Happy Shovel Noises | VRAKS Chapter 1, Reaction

Hi everyone, I'm Mario, and today we're going to be looking at something that I honestly did not think would actually exist anymore. This is going to be a Warhammer animation,
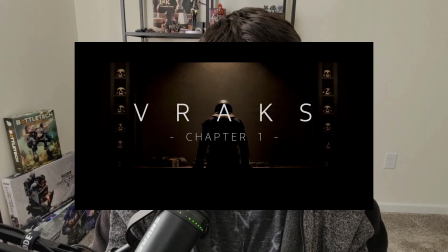0:08 specifically for the Siege of Vrax, or Vrax Chapter 1, by the YouTube channel, also known as Vrax. There's going to be a link below, hit it up. I don't know how long this is going to be online, I just need to check this out right now because I've heard a lot of good things about this. And I'm just going to jump right in because I literally don't know how long this is going to be long. I cannot spell this out enough. these kind of animations are really rare treat right now because most of them get killed i'm really looking forward to seeing this so you guys know the deal there's a link below to the original video hit it up while it's still available do that and let's just jump in to see what's going on i'm really freaking excited and we're beginning
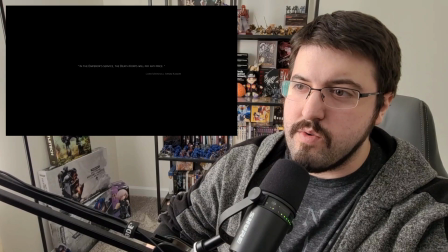0:53 slow fade in in the emperor's service the death core will pay any price okay we're just jumping straight into the death core i know they're involved in racks but a lot of my knowledge about this is secondhand mentions in other media i actually haven't really
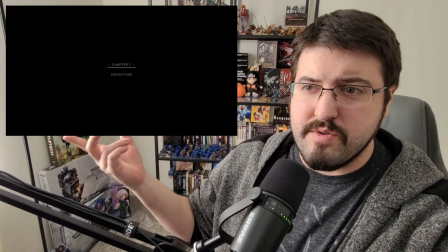1:05 read the armored compendium or whatever it was from forge world this was created i don't really know much about it chapter one departure i do know this is i think where most of the death core creek really became a thing.
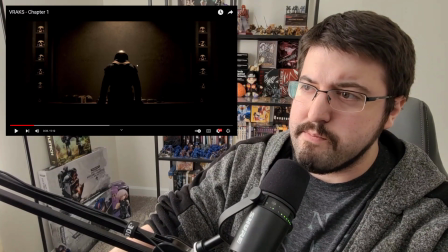1:21 Ooh. Ooh. Okay. Right off the bat, a few things I can tell pretty easily in terms of quality.
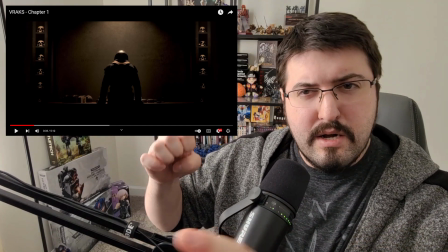1:29 This is pretty damn high. I like the slow fade and I like the small bits of audio, not so much white noise,
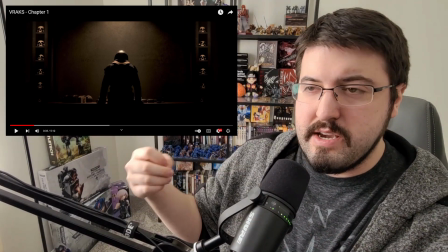1:37 but just a drone in the background that you can barely hear. So immediately just gives me that little sense of building tension.
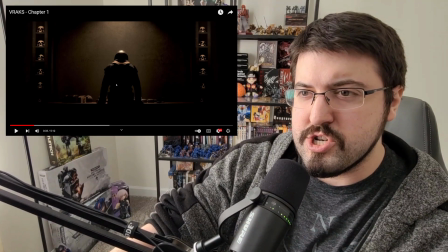1:45 That's great. And you can see just right here with the detail on the skulls and the overall shininess of i'm assuming the back of a kriegsman what do you call the individual soldier
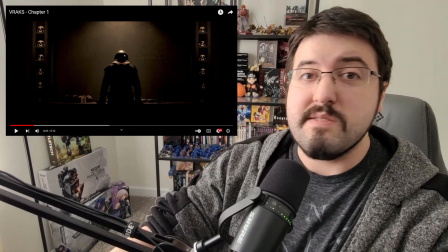1:54 i don't actually know guardsman oh yeah a creasing cannon fodder nah that's a little mean let's go with what they actually are
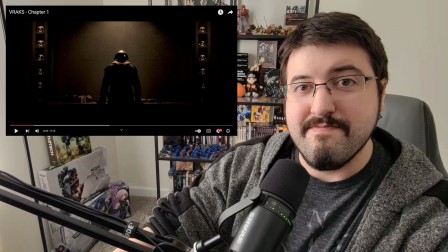2:01 shovel enthusiast yeah even i know that one you
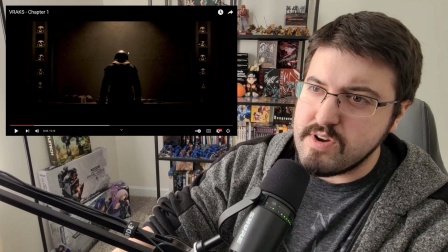2:06 can see this from the detail here of the shadows that it's actually rather smoothed over so it's
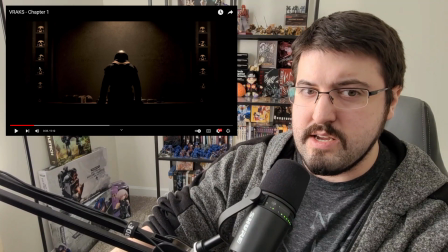2:11 not super high realism detail like the astartes animations were but it's
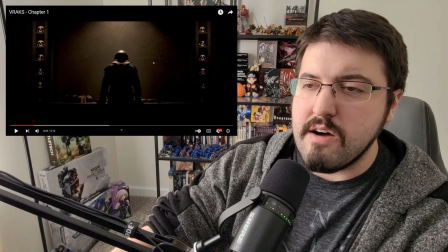2:16 incredibly clean incredibly smooth i love the lighting down and just how eerie and dark it
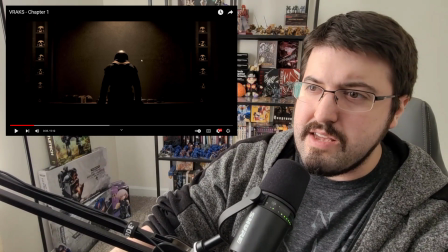2:21 is you see what looks like the weapons on the front and barely even legible it looks like latin so basically high gothic which is basically latin
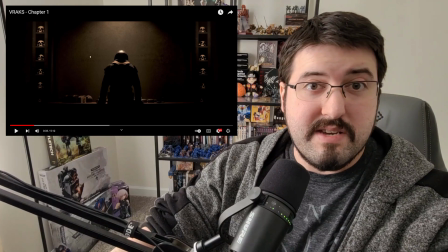2:29 put right in front of him barely visible i actually missed it for quite a bit there i love it and just starting with the first full image
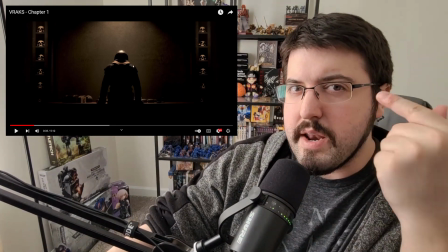2:36 as the aquila embosed and really focusing on the one eye visible because it's always in the aquila but a lot of the times when I
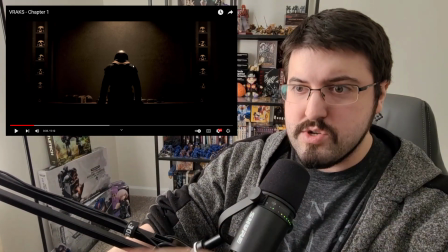2:43 see it it's not really focused on I just like seeing that as hey here's the one eye of the two-headed bird it's just something you don't usually
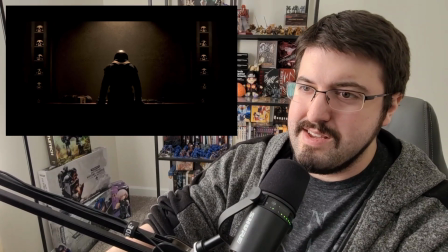2:50 get to see also I'm a big fan of these slow drawings
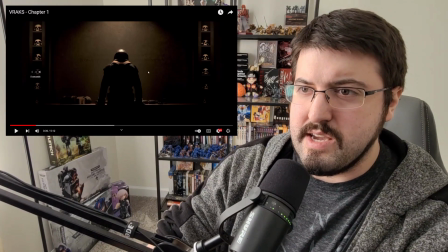2:58 oh now that's interesting I'm not sure if this detail was intentional or not but check this out right here like right after
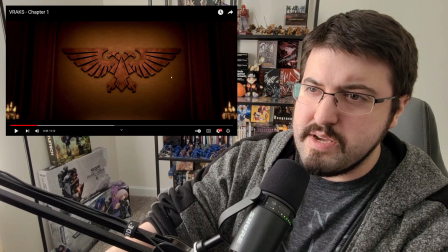3:04 this right here right when we're focusing on this and this is the big point we're supposed to focus on it's the most detailed but then you look in the corner and
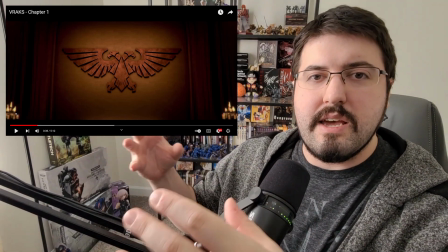3:11 And instead of just having perfectly detailed images, there's actually a blur around it.
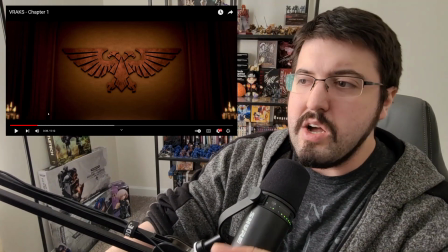3:16 I don't want to say a motion blur, but it's moving so slowly to pull back that it doesn't actually do it. The overall effect, though, is while you're getting a bigger scene, you get to see more of it.
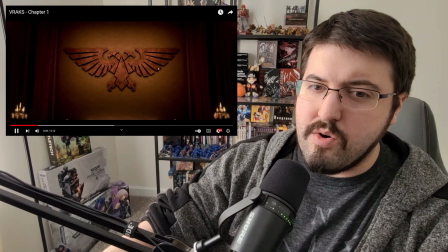3:24 You're still focusing on this as the only thing that matters. Check it out. As it gets closer, the blur recedes.
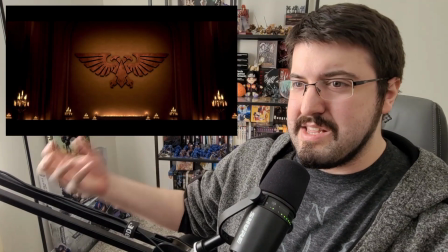3:30 This is so cool. Because it's actually forcing your eye exactly to where it needs to be. As it pulls out, you see more.
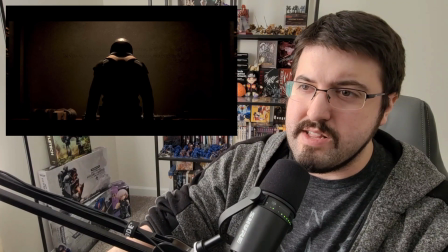3:37 A cathedral? Oh. I still cannot read that. and I have no idea what that says. Oh, yeah, it is a cathedral.
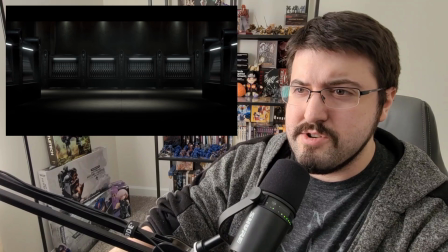3:44 There's people in there. I didn't realize Creek had churches. Dude, look how many people there are.
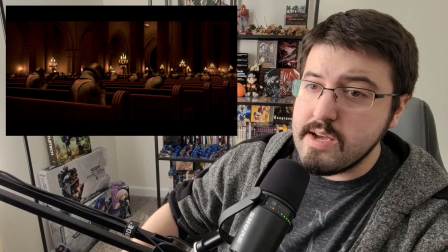3:53 Oh, yeah, it's all Creek.
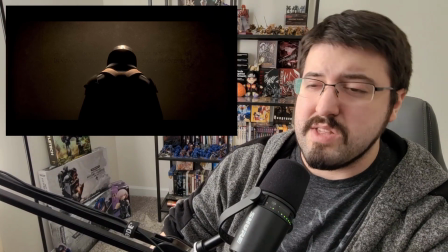3:57 I'm actually a bit surprised it's that open. Although, I guess with how often they're running to the front, they don't take that much time to pray by comparison.
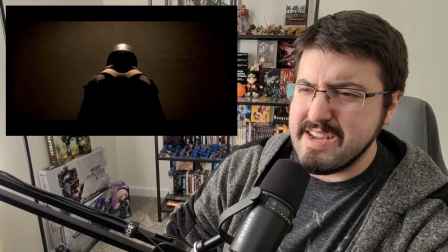4:05 High turnover, I guess you could put it that way.
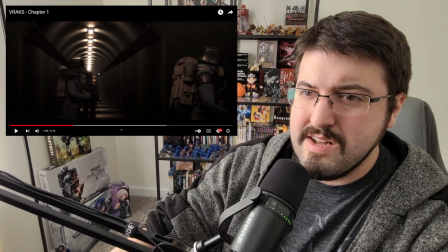4:12 Yeah, yeah, you could definitely see it here. Yeah, it's easier to see in, like, one of these scenes when the light's shining on him.
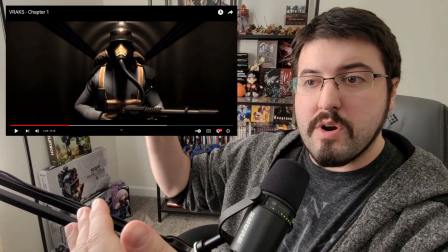4:19 Like, right here, you can see. It's not super high-quality renders, but it's really detailed.
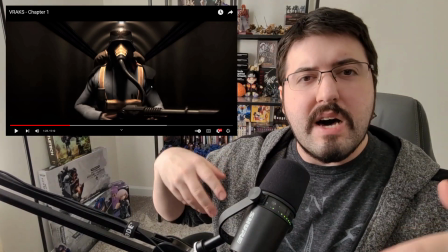4:24 The motions look right. Just that little... It's not the usual animations people who aren't aware of it do.
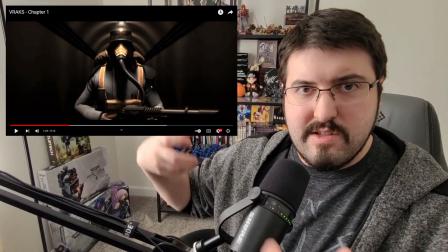4:29 Like, the up, down, up, down. It's basically the waiting animation for a game. That's what a lot of people do when they walk.
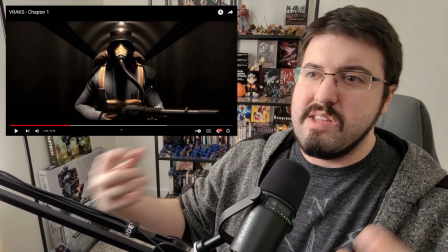4:33 This one is more of a side-to-side, which is actually a nice little detail, because when you're really struggling with a heavy pack, this is actually a more natural momentum, because you're shifting from side-to-side with your foot.
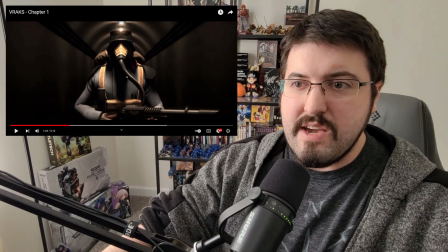4:41 So if that pack's really heavy, he's showing it.
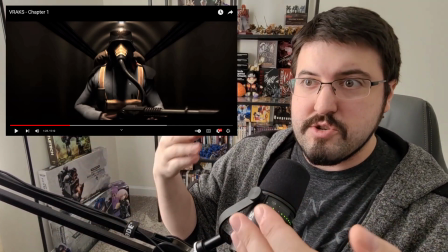4:44 he's chewing actually two different things here one it's a great walking animation because it looks smooth and i just like the crispness of this it's it's a nice style
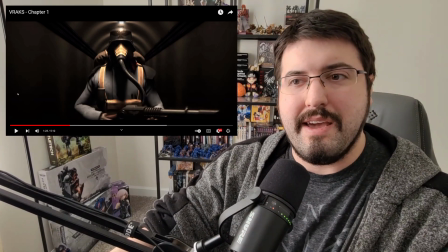4:52 i like it but also just i'm sorry i'm stuck on the walking animation because it's really just good showing that it's heavy he's burdened
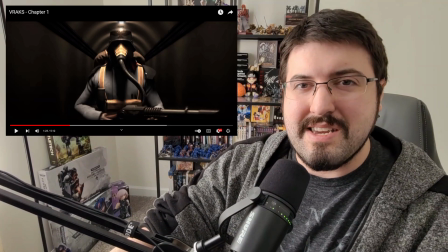5:01 by it but it's not so heavy he can't wear it just little details like that because of how he's walking because the weight on him see
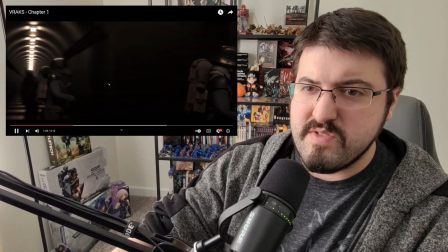5:08 just like moving side to side it's almost a strut but still purposeful enough that it's something you know he has that's also a gate you take when
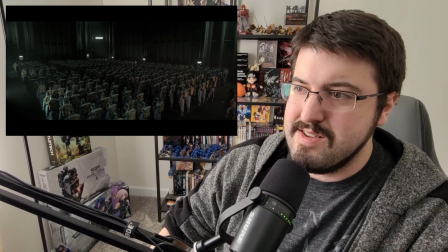5:15 you have a hard pack on you and then they are walking to the background
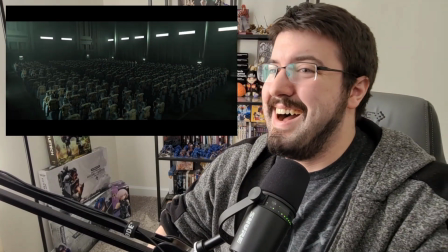5:23 oh it's an elevator oh god damn that is clean
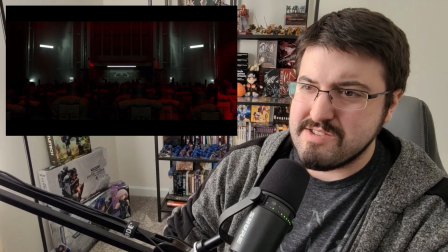5:33 i love this i love the scale they're putting in here like i know it's a little thing just just Ooh, God, the red lights, the steam, looks like a decompression.
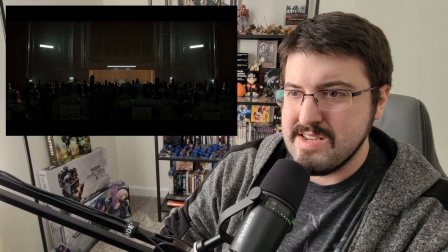5:42 Krieg is underground, that's why. Are they walking out of Krieg or onto a battlefield?
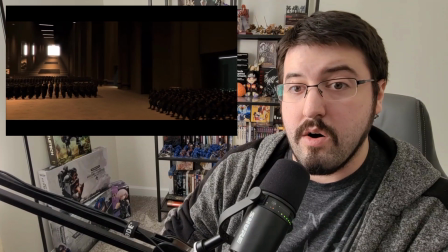5:50 Or into a hall? Oh, okay. And they were going up, so yeah.
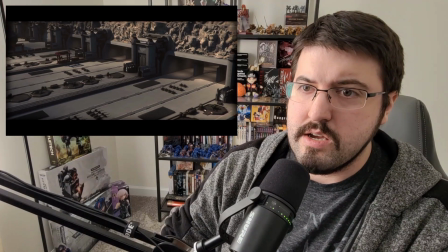5:55 I guess they're marshalling at Krieg itself.
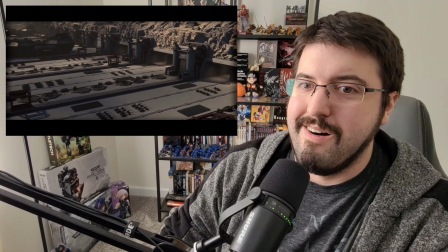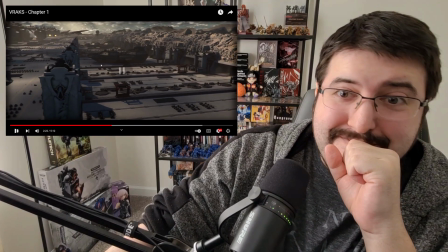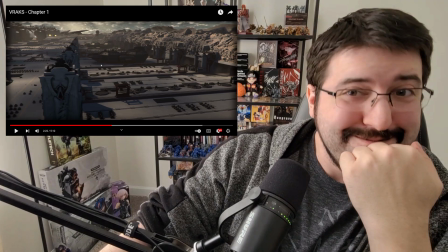6:08 Oh, sorry.
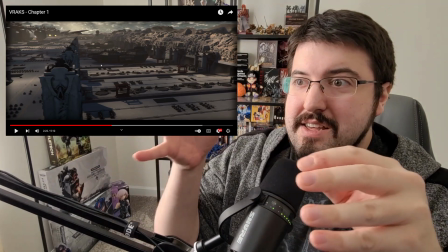6:11 When it comes to sci-fi superstructures, I love that. so just this i mean i thought the tanks were cooling and
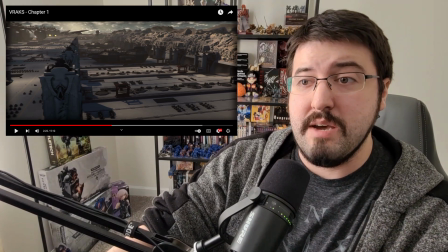6:19 pulling back it's like oh there's landing pads and there's a ship there's multiple ships there's bigger ships those ships are tanks i don't even know and to be fair it's 40k most of those ships technically would count as tanks
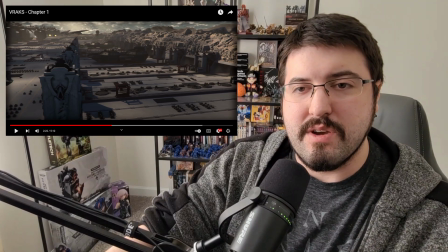6:33 oh and there's formations armored and they literally are doing parade letters of an a over here just just nice they can do that
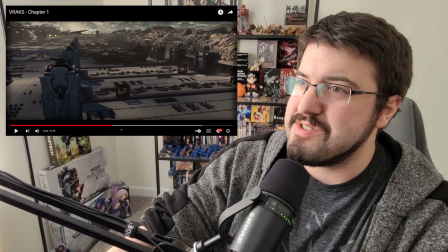6:39 the ground is barren you can see all the terrain and honestly this is one of the things i was a little curious about because a lot of times when you're
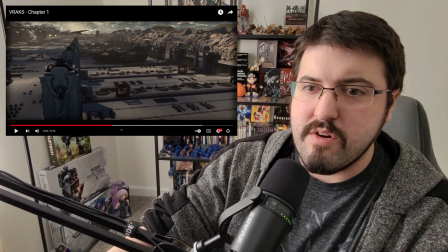6:45 doing animations like this it's definitely a style thing right here it definitely reminds me more of a slightly more smooth over slightly more realistic version
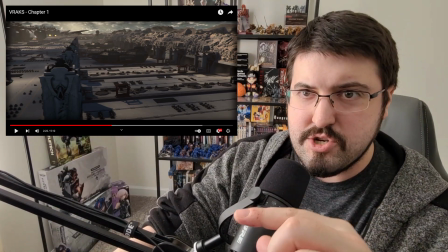6:53 of the style of animation used in the clone wars animations specifically the tv show not the opening i guess ova is what it would be because they put
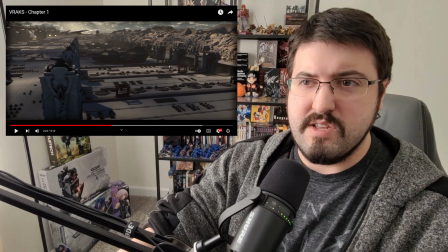7:02 it on parts it reminds me of that just with a little more smoothness a little more realism and i love the background the detail
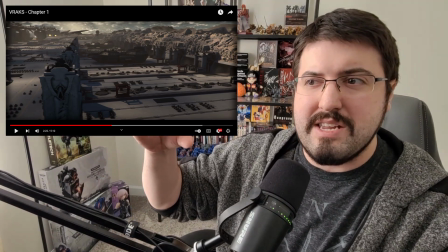7:08 here this is what i was actually kind of curious about because sometimes when you go this level of detail it's because using simpler animations here though you can see
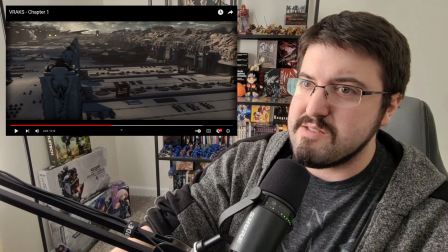7:15 that it's very much not the case they put a lot of detail in just to this background where there's rocks and right behind it yeah it smooths out but
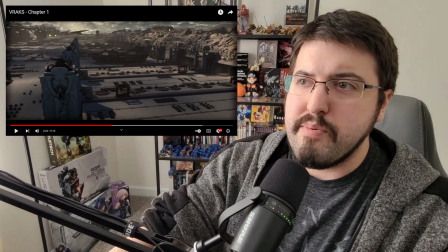7:21 that's fine because it's mostly in the distance where it would be blurred hyper vigilance and hyper detail here would actually detract from just this
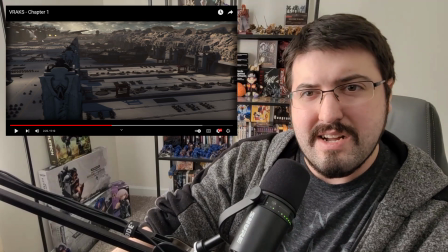7:28 having the outcroppings of rock and then these mega structures that based on the rounding are either tanks themselves or other ships and
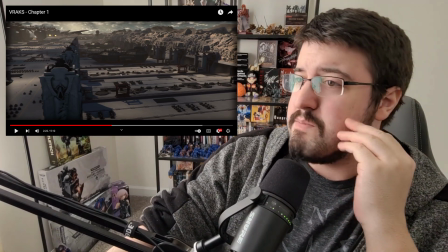7:35 there's the fortifications i'm sorry this is literally a geekgasm for me right now I AM LOVING THIS!
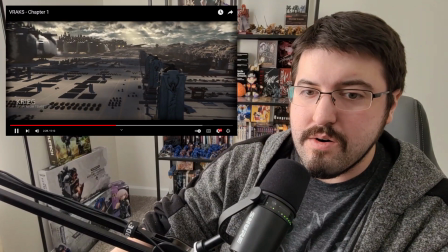7:46 I thought that was a thing, but those are pillars! Oh, Kreeg, Segmentum Tempezi, they're right there!
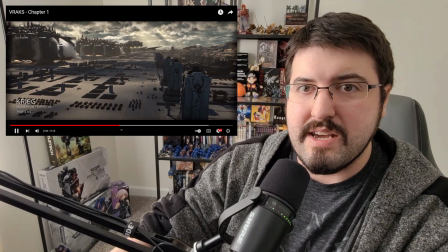7:53 Okay, yeah, those are ships. I recognize the cathedral-esque toppings.
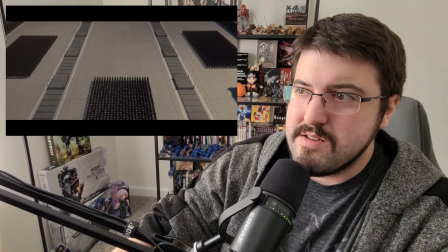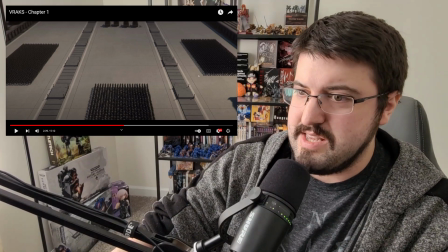8:01 Okay, this is impressive. Not just the legions they have, literal legions, but check out the shadows in each one.